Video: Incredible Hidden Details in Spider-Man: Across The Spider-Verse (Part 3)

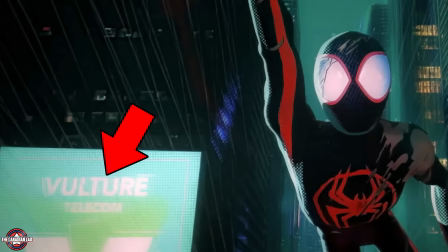[12:33]
After Miles enters Earth 42, the first billboard that has any significance to the story is this one.
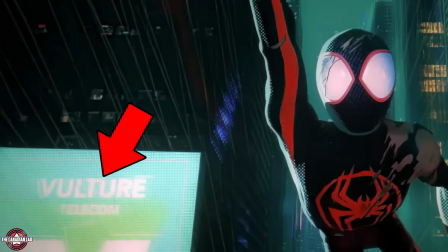[12:39]
It says Vulture Telecom, indicating that because there's no Spider-Man in this universe, the city is pretty much dominated by Spider-Man villains.
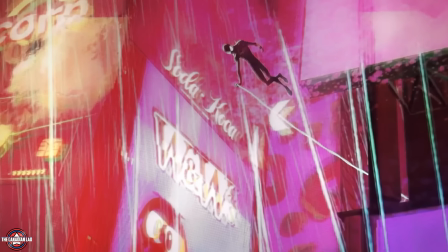[12:46]
Number 27. Miles also comes across a billboard that says soda, coca.
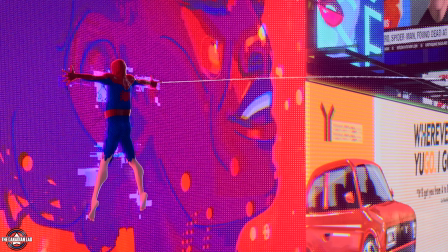[12:51]
Now I wish Miles had noticed it because in his universe it says coca soda instead.
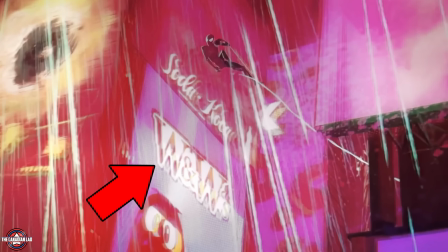[12:56]
And there's also a W&W billboard, which is probably the alternate version of Eminem. Number 28.
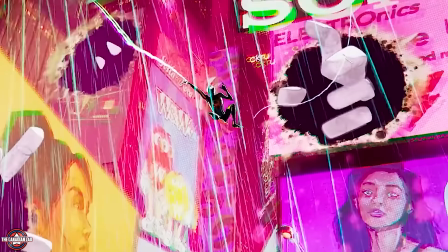[13:01]
As I said, this universe is being ruled by Spider-Man villains. Notice there's another intriguing easter egg cleverly hidden in plain sight.
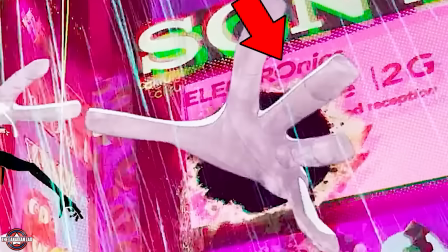[13:08]
The word says electronics, but the part electro is written in uppercase letters. Which has to be a nod to the villain electro.
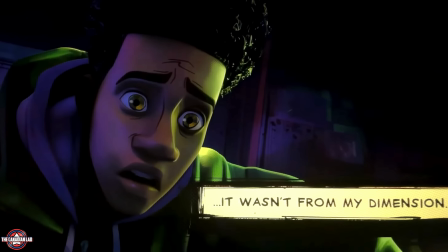[13:15]
Number 29. The very first clue that we're given that Miles is in a wrong universe is the hoodie that he puts on here after Ryo walks in.
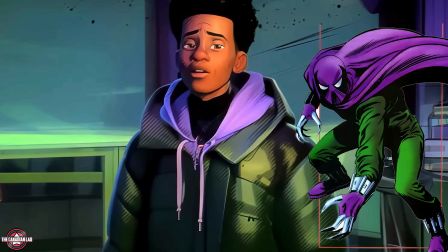[13:22]
The color of this hoodie is green and purple, which is the color scheme of the prowler. Whereas Miles' hoodie in his universe is dark blue and red.
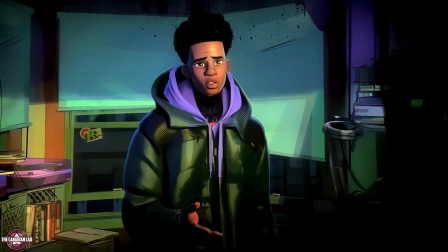[13:29]
Number 30. Another clue that told us that Miles is in a wrong universe is the rain outside the window.
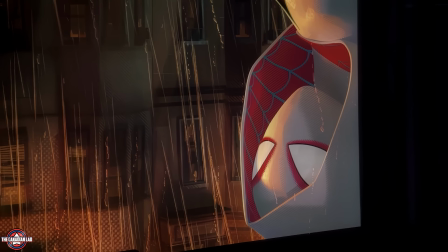[13:34]
Notice when Gwen was peeking outside the window and the movie made it seem like she was listening to Miles talk to his mother, it was raining there.
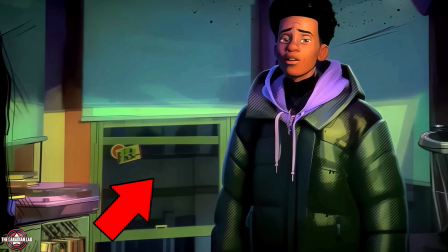[13:41]
But on Earth-42, it had stopped raining by the time Miles entered his room.
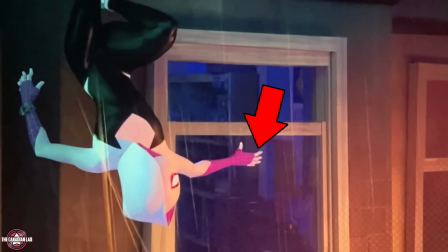[13:45]
Also, notice how Gwen pulls the window down to enter Miles' room but Miles on Earth 42 pulls the window up.
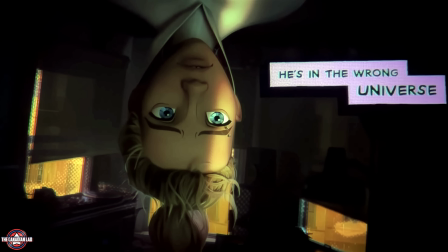[13:52]
These details immediately tell us that Gwen and Miles are not in the same universe.
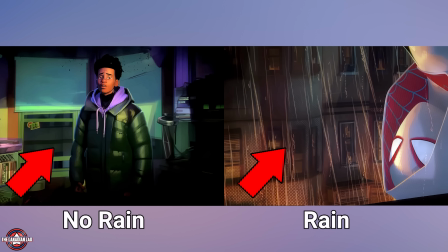[13:57]
And I know that the animators deliberately put these details in so that fans can spot the differences on the second watch.
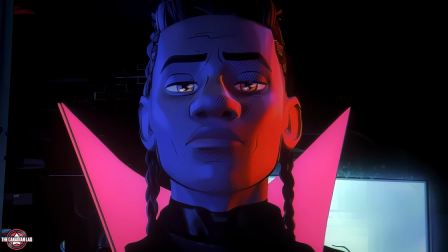[14:02]
Number 31. The ending of this movie has actually solved a mystery of the first movie.
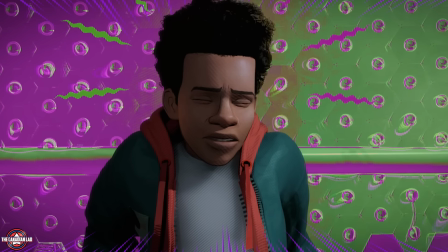[14:07]
In Into the Spider-Verse, when our Miles and Peter Parker meet for the first time, both of their spidey senses are activated.
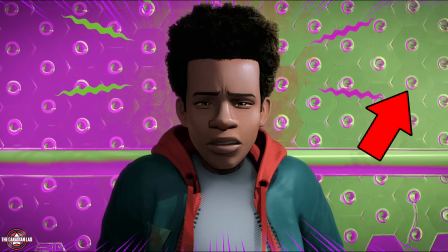[14:13]
Peter's was in red and blue, but Miles' was in purple and green, which then slowly transformed into red and blue.
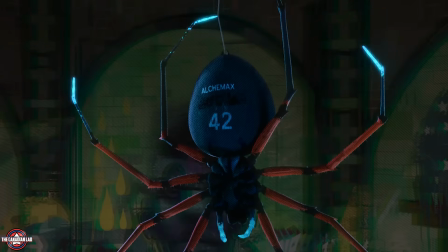[14:20]
And in this movie, we learn that this spider was never supposed to bite our Miles Morales.
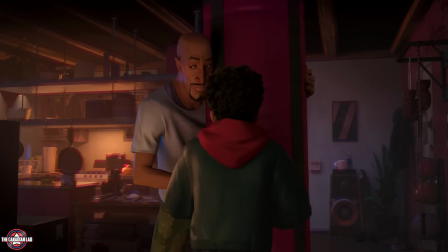[14:24]
Meaning, our Miles from Earth 1610 was supposed to become the prowler, not Uncle Aaron.
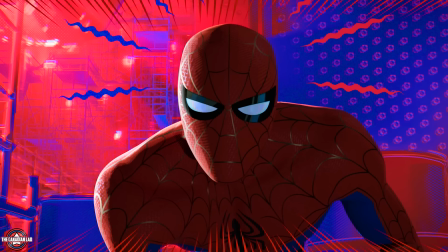[14:30]
And that's why the moment Miles gets bitten by a radioactive spider, his spidey sense was initially glowing in purple and green.
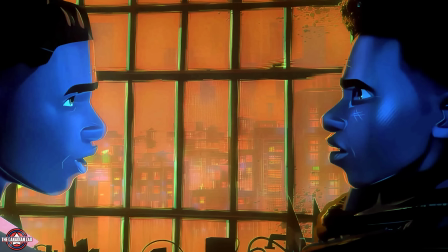[14:36]
So basically what happened is, our Miles from Earth 1610 and Evil Miles from Earth 42 have switched canon events.
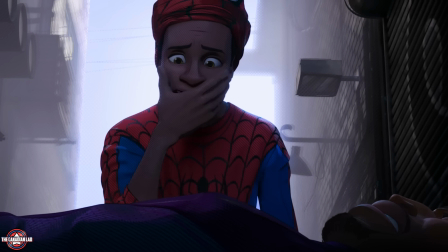[14:43]
Which also implies Uncle Aaron in the first movie was never supposed to become the Prawler.
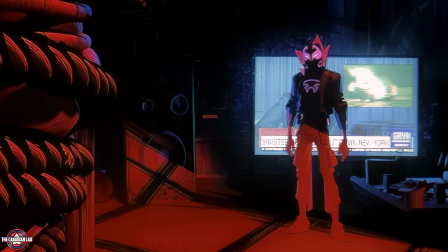[14:49]
Therefore, he would have never died. Number 32. When we see Evil Miles as the Prawler for the first time, there's an easter egg for the Sinister Six in this new Skyron.
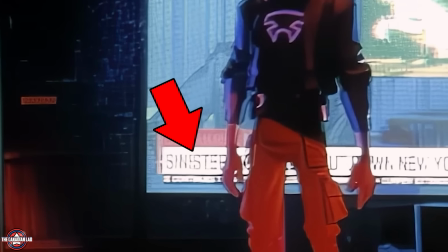[14:57]
Apparently, they're causing havoc in this dimension as there's no Spider-Man. Number 33.
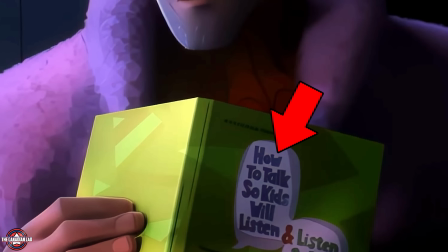[15:01]
In one of the final shots of the movie, Peter B. Parker was reading a book called How to Talk So Kids Will Listen.
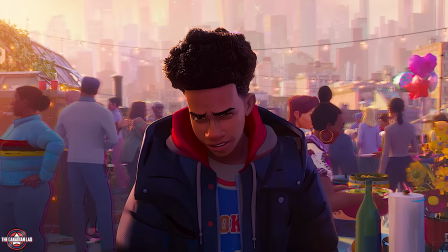[15:07]
Number 34 Now this one is a bonus detail, and it's something that I observed after watching this movie so many times in theaters.
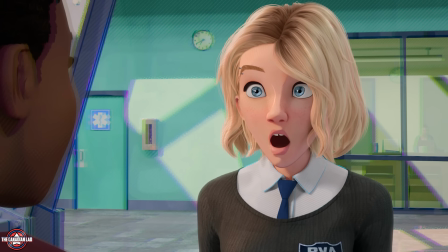[15:14]
I somehow found an odd similarity between Gwen Stacy and Kingpin from the first film.
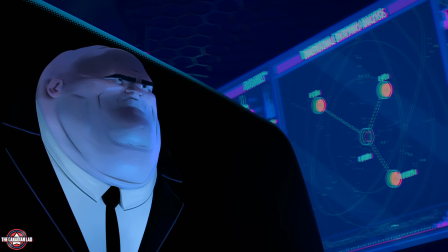[15:19]
In the previous installment, Kingpin displayed a disregard for the laws of nature as he attempted to bring his deceased family from an alternate dimension.
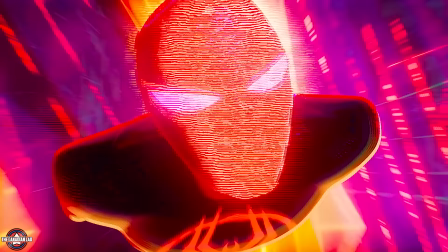[15:27]
Similarly, Gwen's actions in this movie mirror this recklessness. She was sent to Earth-1610 on a mission to stop this spot.
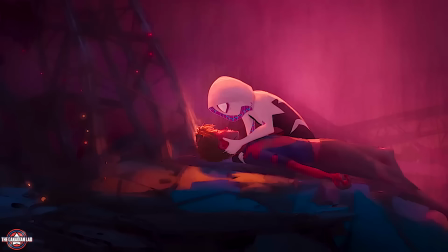[15:34]
But she got a bit careless and met Miles Morales instead. Here she valued her emotions over what may have been more logical.
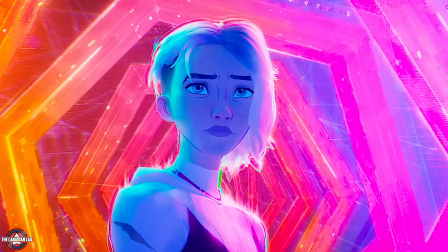[15:40]
And therefore I believe in Beyond the Spider-Verse, she's gonna be the foundation on which the plot will play out.
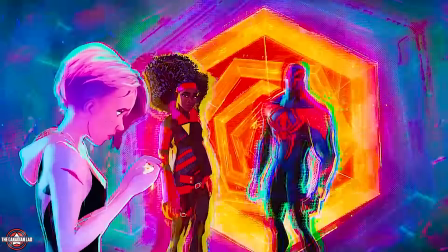[15:46]
And that's it. This would conclude my month-long breakdown of Spider-Man Across the Spider-Verse split into three parts.
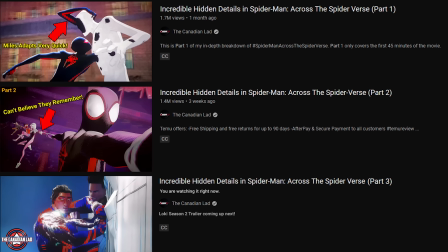[15:52]
With this video done, I have now found a total of 96 hidden details even before the movie got released on Blu-ray.
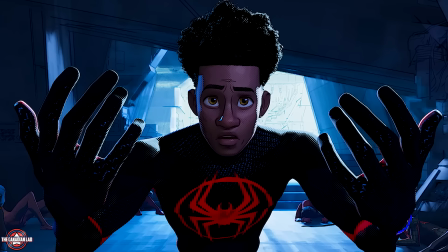[15:58]
When it officially comes out on digital, I will watch it at 0.25x speed and I promise you I will bring you even better details.
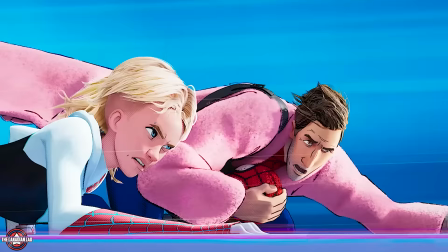[16:05]
It was a long journey and I am so happy you lads have been with me throughout and I hope you enjoyed this whole 3 part video series.
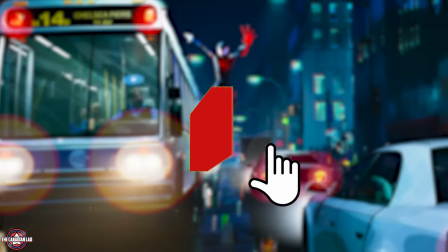[16:11]
Now please give me a thumbs up if you enjoyed this series, grab the subscribe button and turn notifications on.
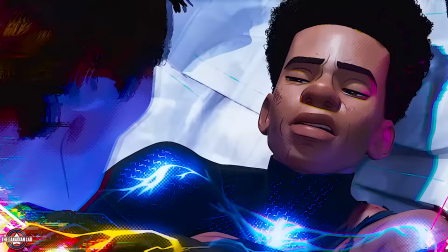[16:16]
Follow me on Instagram and Twitter to get updates about my videos. Till then I will see you lads in the next one!